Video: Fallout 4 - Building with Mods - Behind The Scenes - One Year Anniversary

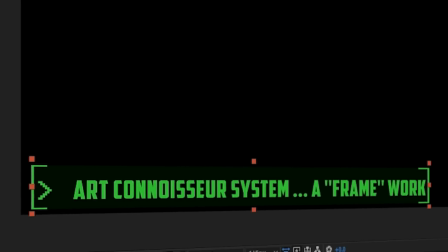I'm going to be using the dynamic link with After Effects, and with this very simple template,
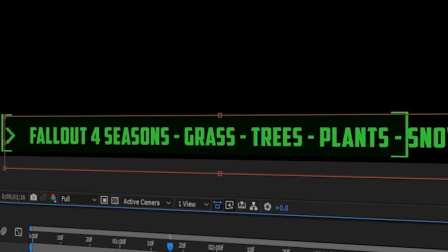all I've got to do is put in the correct name of the new mod and scale it so that it actually matches and looks tidy,
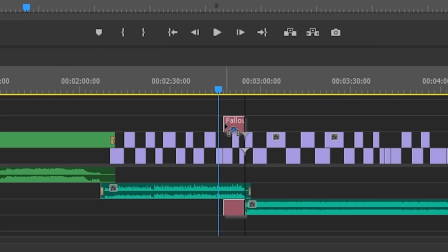and then I can drag and drop all of them in just by searching for the name of the composition from After Effects.
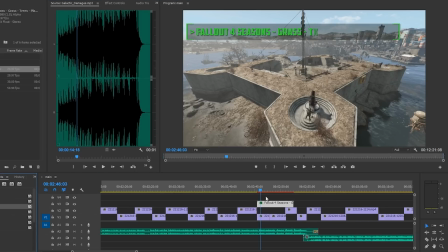And because I do it this way, it means that that template has got hundreds of mods in there,
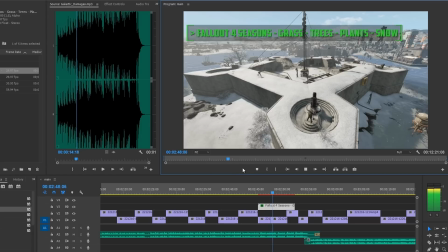all of which are correct and can be dropped into the edit at any time I want to use those mods, old or new.
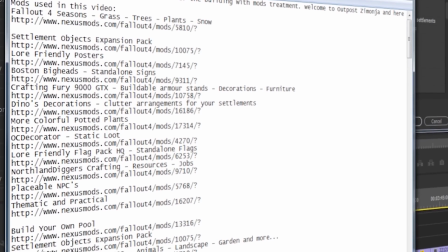And I also go ahead and add any new mods to a notepad file, and that means that when I'm writing the descriptions of the YouTube video, I have got the exact name of the mod,
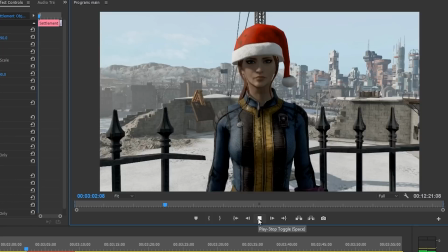and I have also got the Nexus download link in there, so I have always got a way to access any of the mods that I want to feature inside a video.
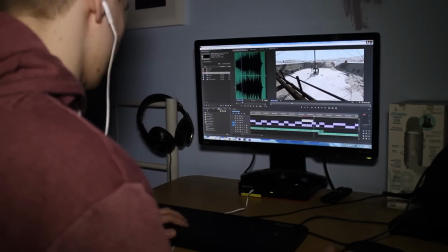This can be a lengthy process depending on how many mods you have, but really, if we are making videos on mods, we have got to actually feature the mods in some way.
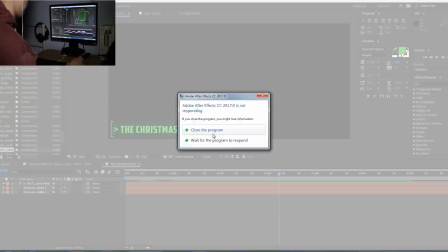And doing it this way with this template is a very quick and efficient way of adding these titles in,
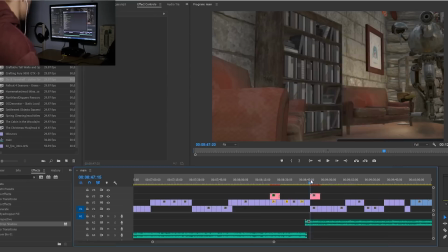and being able to change them at any point is an absolute godsend.
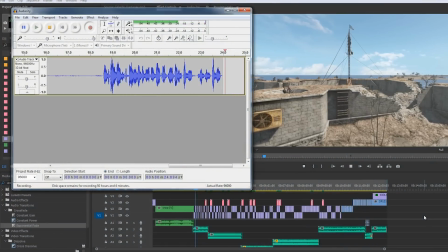And now the titles are in place, it is time to do the audio commentary. I always need to have the titles in there first so I know what I'm talking about when I'm doing the live commentary.
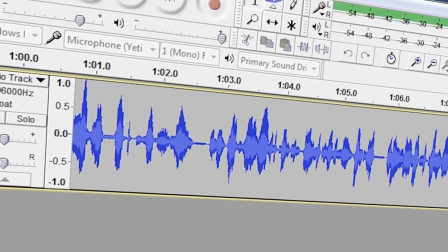And I always go with a live commentary because I feel as if it adds more life to it.
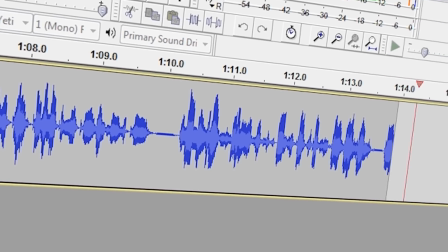I have tried scripted ones, but it always sounds very deadpan to me. So now I should go ahead and open up Audacity,
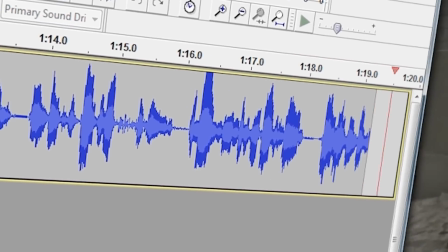and I use Audacity because it's got some really good noise reduction features in there,
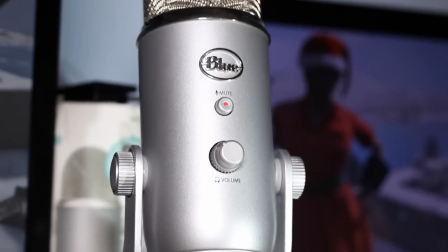which I need. Seeing as I use a Blue Yeti microphone, often it does kind of pick up on the very low hums of my computer fans,
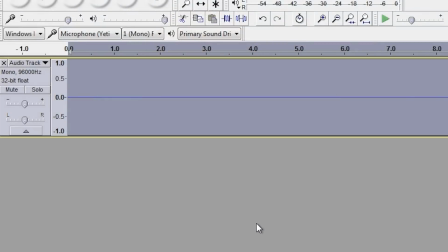and whilst it is very minor, it is something that annoys me,
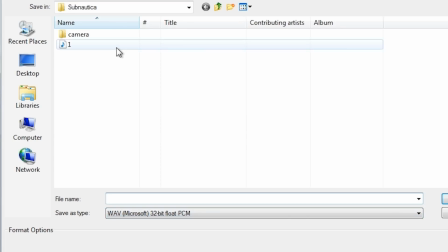so I use Audacity, and then I can remove that quite effectively because I'm recording in 96K straight out of Audacity.
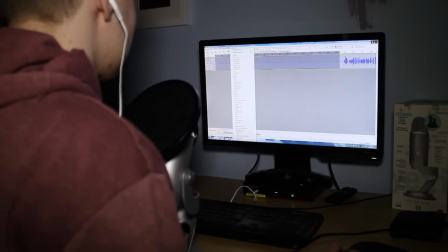And then really it's just about me just trying it out until I can get an actual usable take.
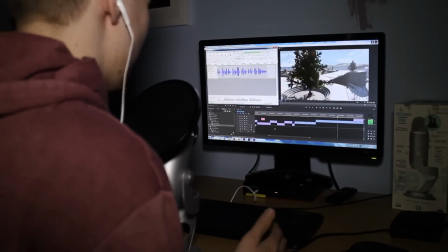It often does take me multiple takes in order to do a live commentary run on it, and often there are some silly mistakes.
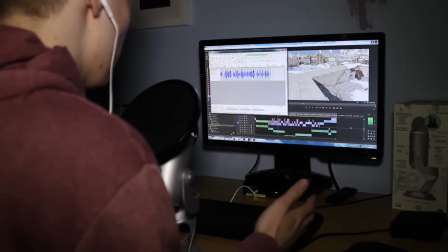Up and tell you the truth, it still works pretty well.
And now using Nav...
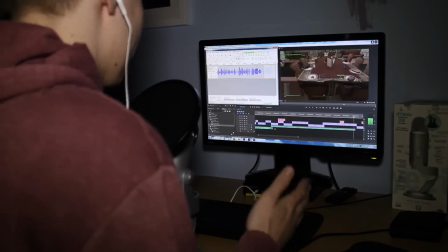But overall, we end up with a pretty good live commentary track that sounds as clean as I can make it with my current audio setup.
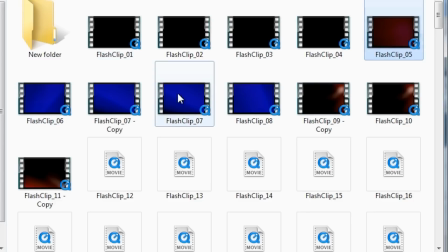And now the audio commentary is in check, it is time to add one more thing to the video, and that is these kind of flash clips that you can see in between certain scenes.
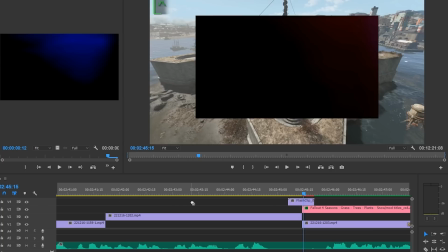The reason I add these is because it kind of helps break up the individual sections of the video,
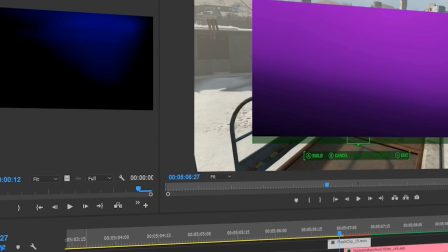almost kind of like chapters in a story, so that when you see that flash clip, it is a way to kind of signify that we have moved on to the next part of the build. Not only that, but they are really good for hiding any kind of sudden cuts which you often get when you transition from one scene to another.
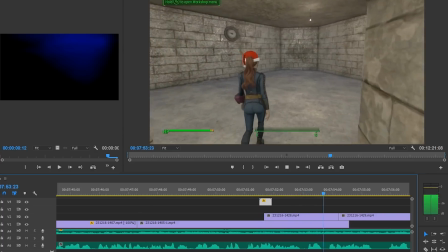And they are very little simple things. They were given to me at an old job I used to work at, and they are just little kind of flashes of colour,
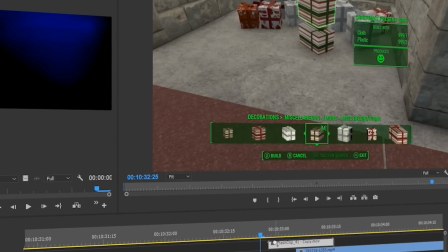and when you add them as a screen overlay, then you are able to get a nice little transition into the next scene.
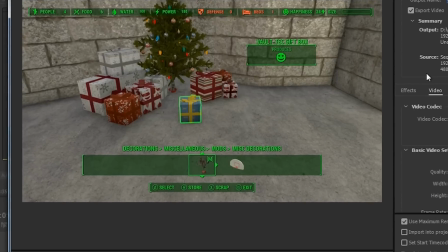And once those flash clips are in there, it's just about watching through the video a few times, fixing any kind of minor errors, and then hitting the final export button. So there we go, that was the behind the scenes special of Fallout 4 Building with Mods. Guys, I've got to say it every single time we reach a kind of milestone like this, thanks so much for enjoying the videos and tuning in. There are so many videos on YouTube which you guys can watch, and I'm so thankful that you guys have taken some of the time out of your day to watch some of my videos. It really is greatly appreciated, and it's just such good fun for everyone involved. I love making them, and I'm sure you guys probably enjoy watching them if you've been sticking around for so long. So, if you enjoyed this video, please make sure you give it a thumbs up and a like, leave a comment if you're new or even if you're old, and until next time, see you around. This has been the final render, and you have been the audience.